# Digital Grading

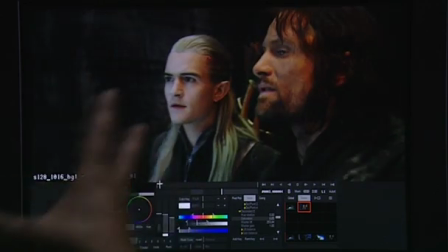8:11 It's still keeping enough of the fire light happening on Aragorn,
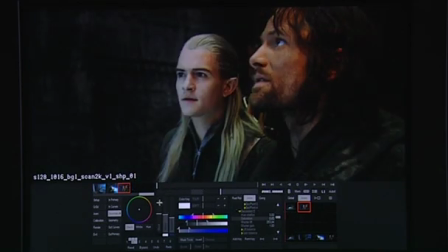8:16 but it means that we can now sort of emulate as if he's walking into the light a little bit, in terms of have Legolas a little bit dark at the entrance of the shot so that your attention is really on Aragorn,
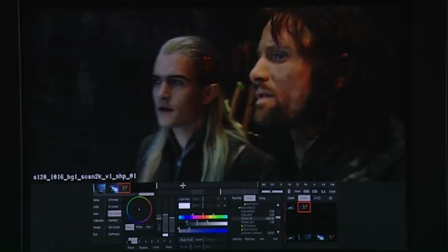8:28 and as Legolas moves into the shot, sort of have him move into a light, and therefore then shift attention as the line is given.
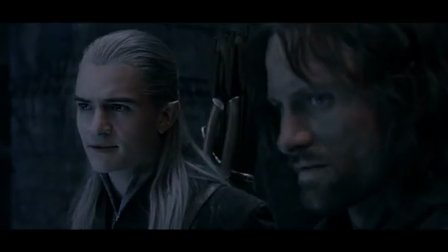8:37 We must move on. We cannot linger.
The climax of the film, which takes place on Amon Hen, we did a lot of colour treatment of the forests.
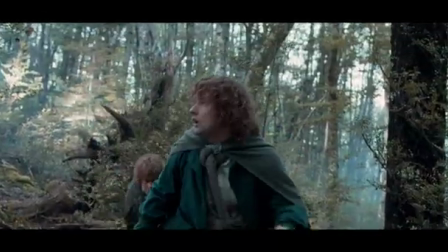8:46 Anyone that's filmed in forests knows any forest that has a solid canopy creates quite a sort of staggering, huge contrast range.
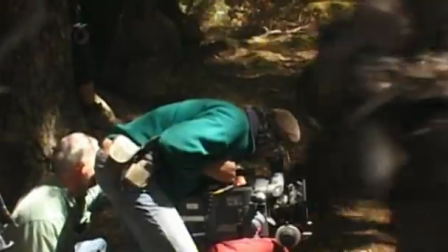8:55 When sunlight comes through, as distinct from where the shadows are, there's a huge amount of exposure difference.
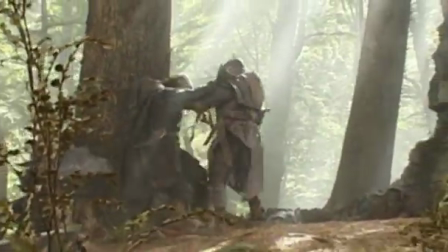9:01 And generally film stock doesn't have that sort of range.
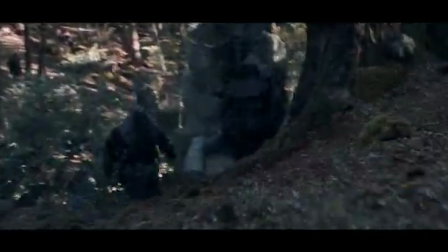9:04 So we'd be trying to control the contrast ratio and set what we thought was a median ground to work in.
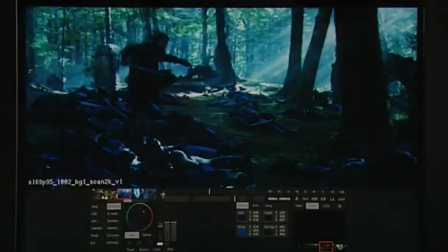9:12 So if we take, for example, the raw shot, what we decided to do here was to, in fact, what we say, expose for the forest or for the leaves.
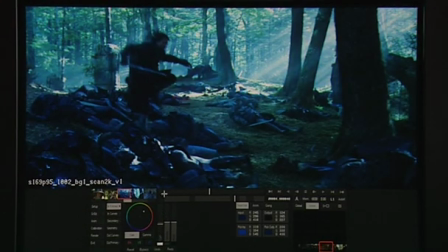9:20 So if we pull that down, we can see, all this detail come in.
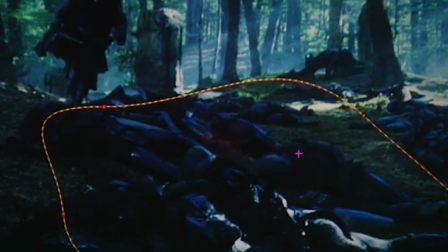9:24 Then what we would do is just sort of go in and lift back up the floor just with a basic shape like that,
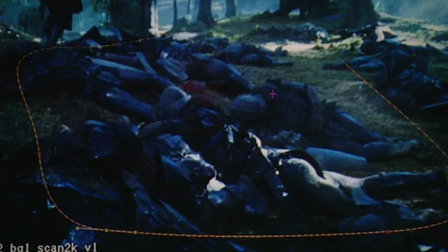9:32 so that we effectively split the shot into two, everything that's bright and everything that's dark, so we can sort of control the two. And then we can start to separate the colors.
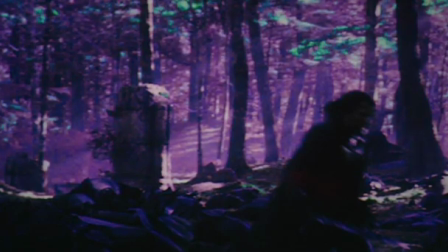9:40 Now, what we're able to do is just lock onto the green and just swing the green of the leaves and shifting it to a kind of yellow gold.
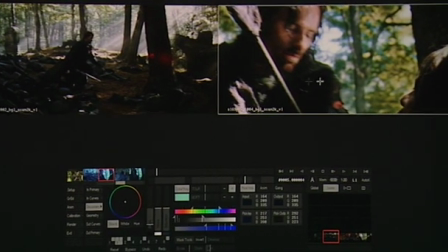9:49 If we then look at the next shot, which is when he goes leaning down, we have quite a challenge,
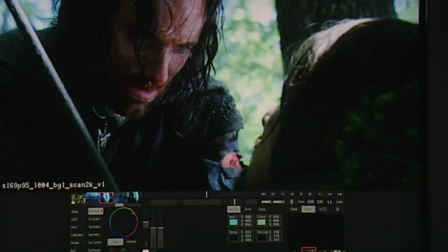9:56 which is an incredibly moving moment in this film with Vigo being shot against sky.
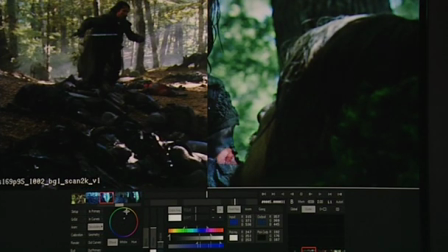10:03 So what we want to do is balance for Vigo's face and
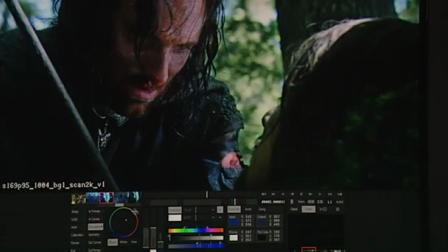10:09 get in and really separate that foreground, which we can do by selecting anything that's bright, for example here, pulling that down and then swinging the green of that around
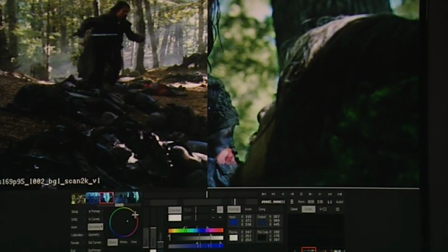10:21 so that it's definitely sort of autumnal and golden hour, and really just play with the exposure.
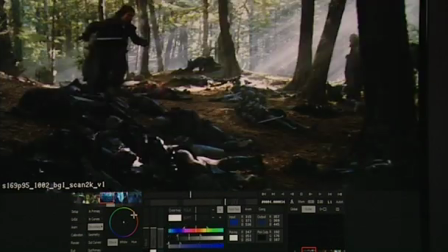10:27 Because we have an interesting discussion, which is certainly something that Peter likes to work on a lot,
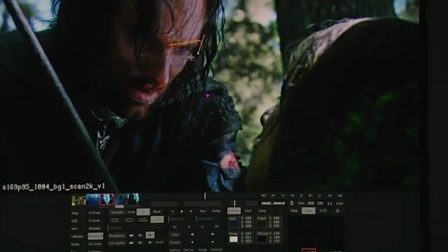10:33 is do we set it in a way that it's actually just a little bit hard to see what's happening in the eyes,
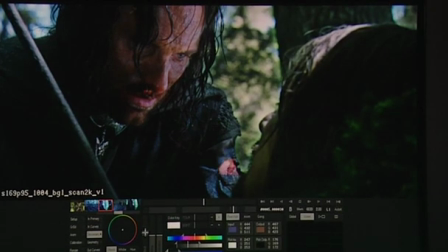10:40 or do we in fact sort of relight the shot a little bit so that you are definitely focused on the eyes in this case,
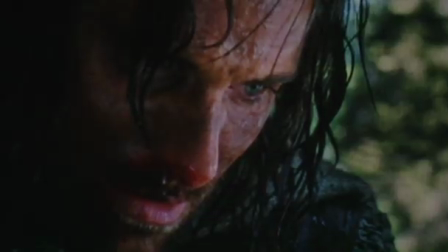10:47 sort of add very minimal little spotlight just on the eyes, just so that you can absolutely focus on, you know, the performance.
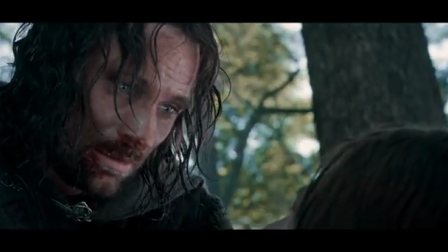10:55 I do not know what strength is in my blood, but I swear to you, I will not let the White City fall.
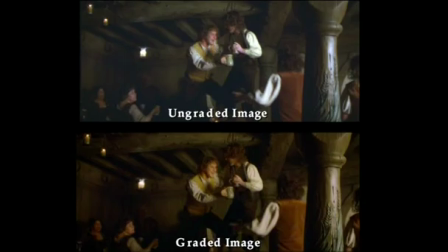11:01 What's been fantastic on this film is it was definitely a tool that the DOP wanted and then used.
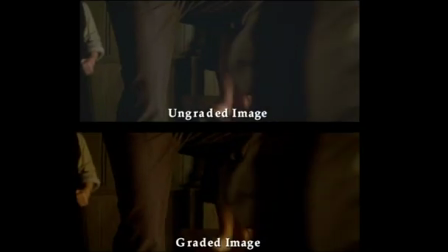11:09 What was also responsible, I believe,
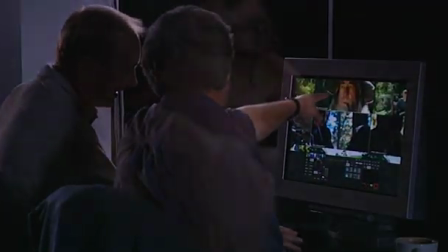11:11 of production is to include the DOP in the post-production process so that collectively we could,
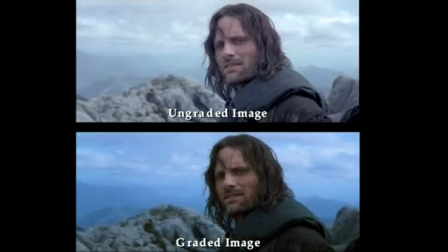11:18 you know, continue to work with his negative and then present to a director. And I think that's definitely the best way of achieving a creative vision. You know, I really like playing around with the colours because they do affect you subconsciously.
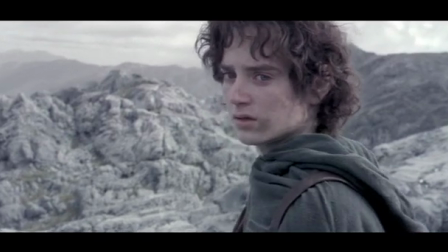11:33 You know, most people won't notice, but they help, just as the performance of the actors or the music helps.
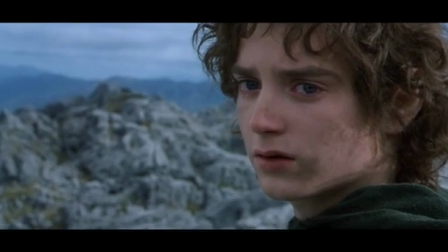11:39 You know, it helps create a sort of an emotional mood to what you're seeing.